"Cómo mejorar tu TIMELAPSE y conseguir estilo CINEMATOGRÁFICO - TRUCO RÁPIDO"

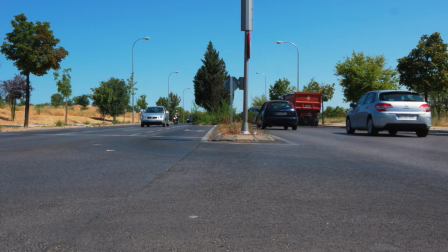244s
Como decía antes, el movimiento de los vehículos, como veis, es como si pegasen pequeños saltitos y el resultado no queda fino y de calidad.
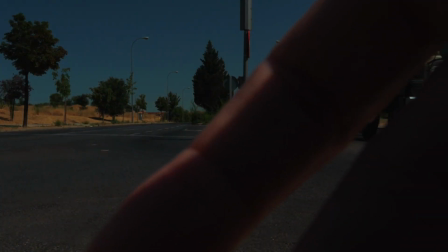254s
Poniendo el filtro de densidad neutra en la cámara podemos disminuir esa velocidad de obturación Pongamos a 1 partido por 4 por ejemplo,
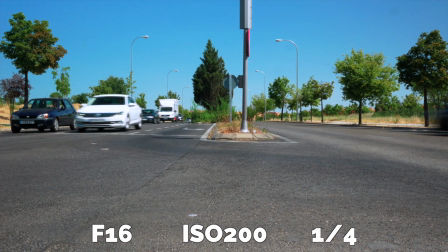263s
1 partido por 4, 1 partido por 5 Como veis compensamos ese aumento de luminosidad con el
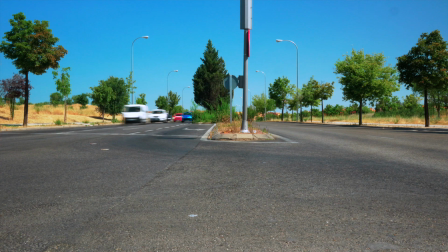269s
filtro de densidad neutra Y grabamos nuestro vídeo con esa velocidad de obturación baja Y
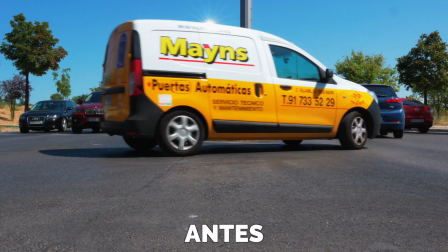274s
aquí veis que el resultado no tiene nada que ver Este es el antes con una velocidad de obturación alta y el después con una
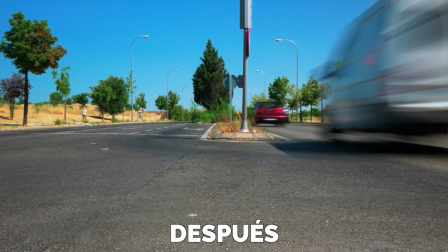282s
velocidad de obturación baja que nos da un resultado de movimiento mucho más
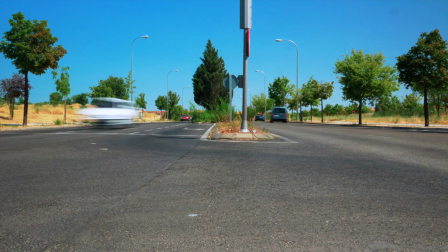287s
cremoso y con ese desenfoque justo para conseguir el efecto deseado.
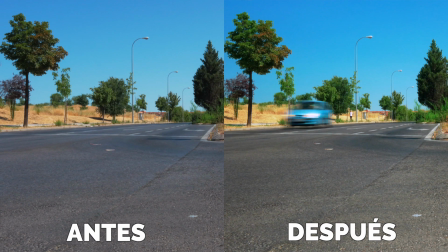Si grabamos nuestro timelapse de noche,
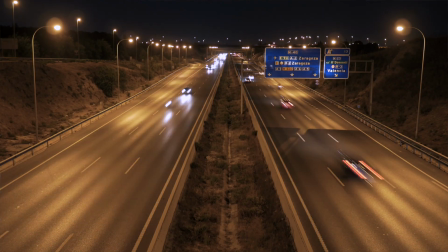305s
los problemas serán menores porque no vamos a necesitar filtro de densidad neutra para conseguir esa velocidad de obturación baja, ya que durante la noche la luz es reducida y no vamos a tener ese problema entonces ya sea de día usando filtros de densidad neutra o de noche os recomiendo siempre utilizar una velocidad de obturación baja haced vuestras pruebas para ver el nivel de desenfoque que os gusta yo este ejemplo que habéis visto está grabado con una obturación de 1 partido por 4 haced vuestras pruebas como digo y conseguid ese desenfoque de movimiento en vuestros timelapses que dan calidad cinematográfica a los mismos Espero de verdad que este pequeño consejo, pequeño truco os sirva para subir exponencialmente la calidad de vuestros timelapses. Me despido ya, podéis seguirme en mis redes sociales, en Instagram, a veces pongo ahí fotos, vídeos, avances de los vídeos que voy a sacar aquí en YouTube, cosillas interesantes que a lo mejor os gustan y en Twitter donde de vez en cuando también tuiteo cosas que pueden resultaros interesantes. Me despido ya, no sin antes agradeceros como siempre que estéis ahí acompañándome desde el otro lado, volvemos a vernos muy pronto en un próximo vídeo. Adiós.